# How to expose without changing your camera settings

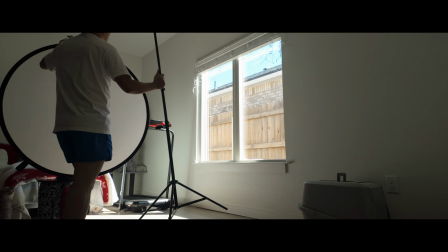8:02 So in order to improve this hard light to a softer light,
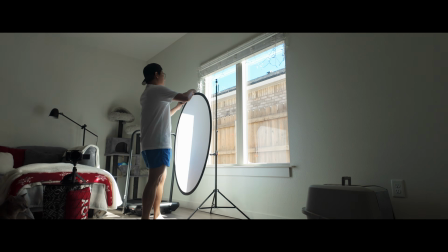8:07 I will use this 5-in-1 reflector to
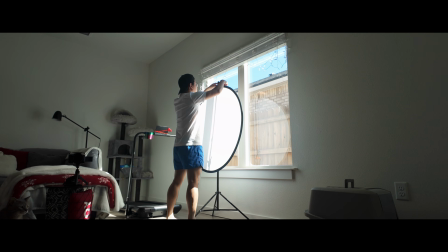8:14 soften the light that is coming from the window. Oopsie. Like this.
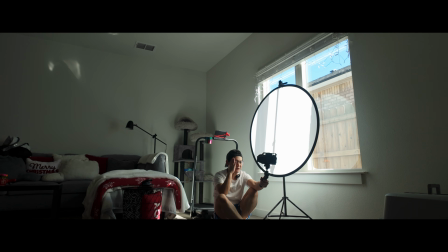8:21 So now we have much softer and diffuse light coming from the window, but now the image is too dark because of our ND filter.
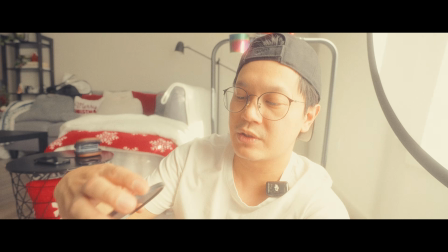8:29 So we'll just use the ND8 for that one.
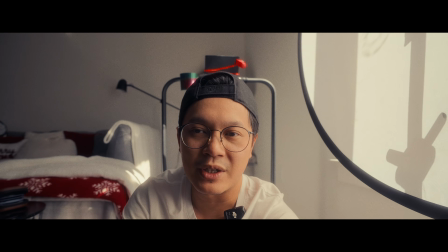8:34 As you can see, the exposure is much better, and we're at 0.7 on the exposure meter,
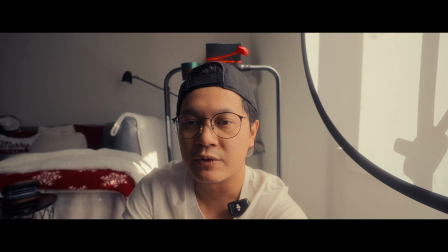8:42 and I'm still using the f4 1/50 ISO 800 for the settings.
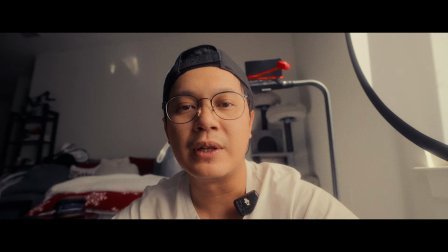8:49 Usually on an indoor scenario like this, I will always set my camera to the minimum settings,
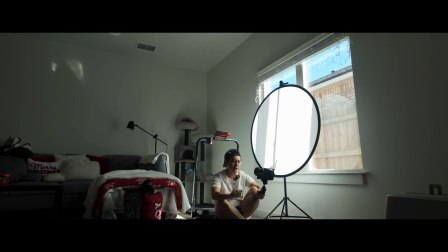8:56 and then I will adjust with the source light that I will use. So the difference between the diffused one and this
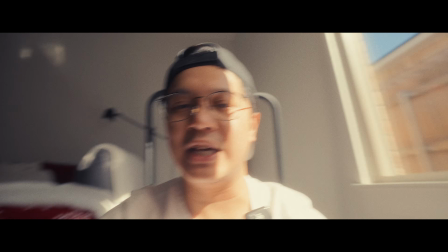9:04 so big that you have to change ND filters
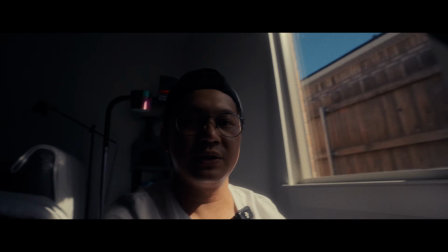9:12 for each kind of shot. So for this one, I'm using the ND64 again.
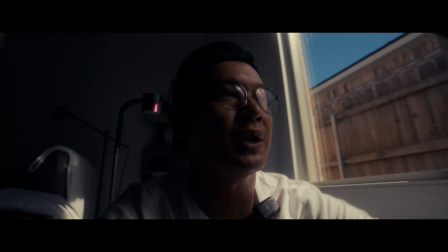9:18 And then when we put the
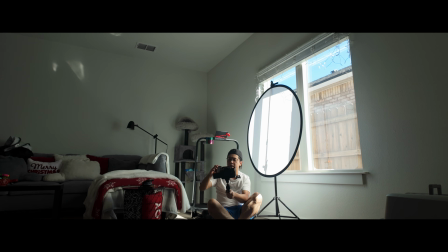9:23 diffuser back, I need to change to ND8 to have a better exposure.
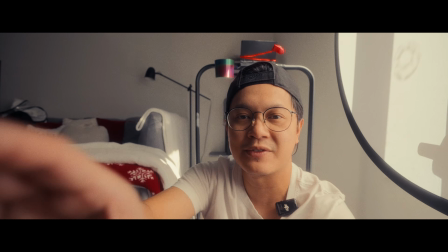9:32 That's why I like this Freewell M2 magnetic
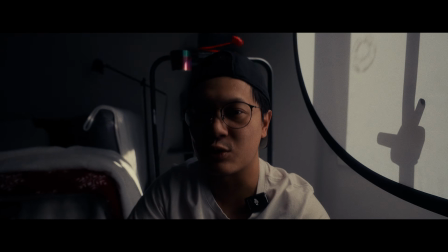9:36 filter system, because it's magnetic and it's easy to swap out ND filters and other filters if you
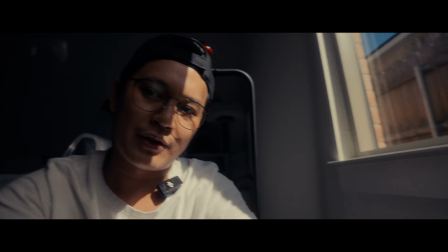9:46 need to use CPL or other stuff. So another example on how we can expose our image when shooting indoors is by using a large window again, but this time it has a softer light coming through it because the sunlight doesn't shine directly.
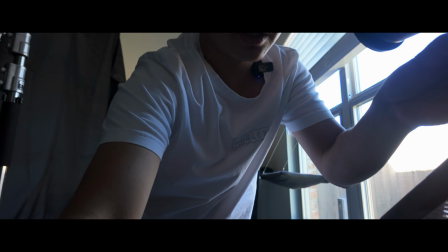10:06 With this kind of light, I think we can get away without using ND filter. And so let's try it and turn this camera on.
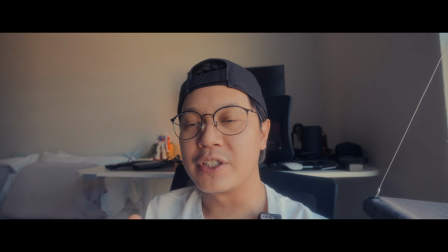10:15 So as you can see, I'm not using an ND filter, but the image is exposed properly.
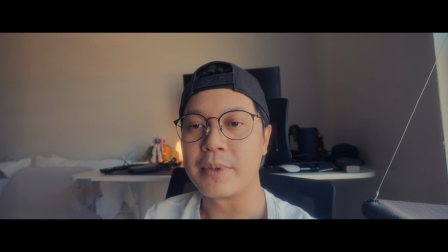10:21 We are at 0.7 right now on the exposure meter, and I'm still using the minimum settings of f4,
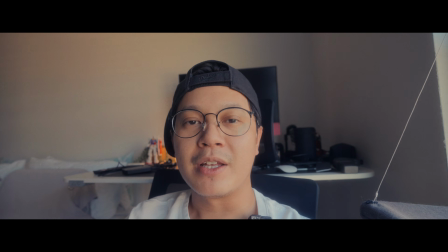10:30 1/50, and ISO 800. But the only difference with this shot is I
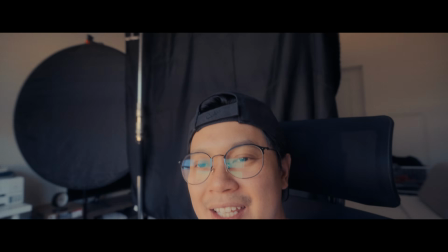10:37 set up a negative fill on my right side to get this kind of more
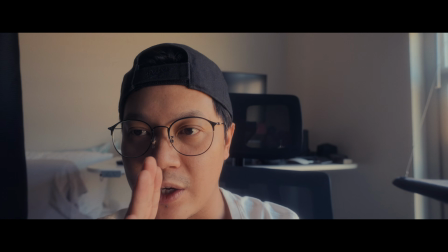10:47 dramatic shots and having that shadows on the right side of my face.
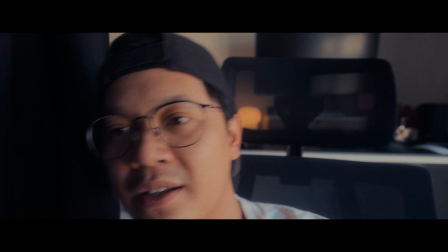10:52 So if I move closer to this negative fill, you can see that the shadow part is much
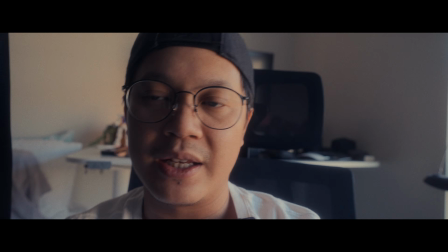11:02 darker than if I move here.
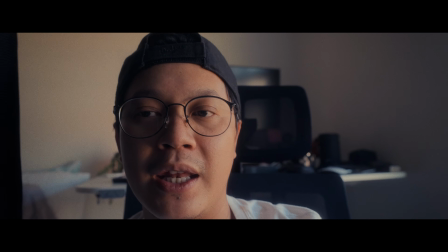11:07 Without changing the settings of my camera, I can manipulate the contrast of the image.
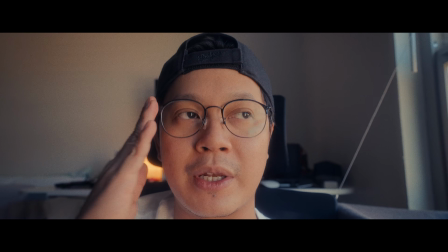11:13 And so that's how I expose my videos when I'm shooting indoors with just the natural light.
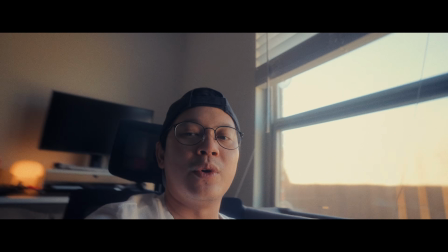11:19 But what if you want to include the window on the shot and it's overexposed?
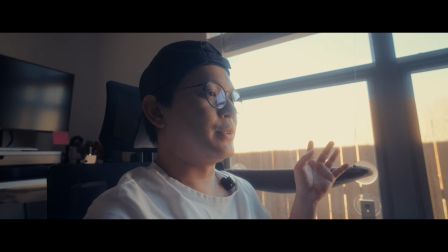11:24 The first thing you need to do again is to expose for the highlights.
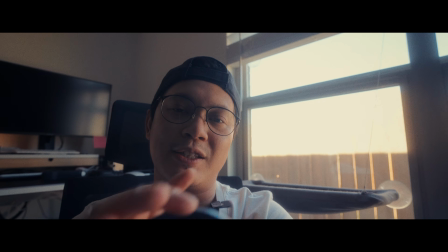11:29 We will put the ND64 for this.
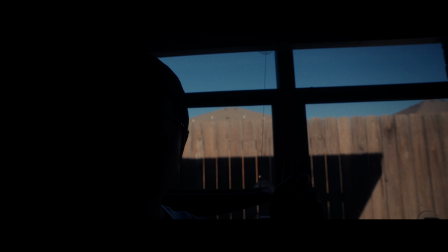11:33 And now the highlights is exposed properly, but the problem is that we are underexposed.
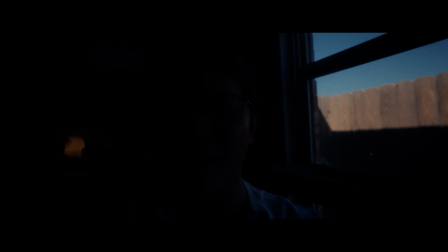11:41 And I am almost gone in the dark and in the shadows. In this scenario, you need an artificial light.
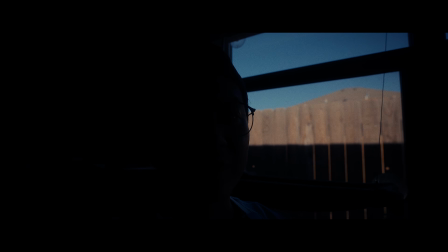11:48 So we need to set up a light for this kind of shot to compensate for the highlights outside.
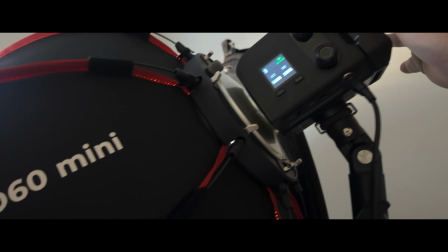11:58 So now I'm using the small rig RC100.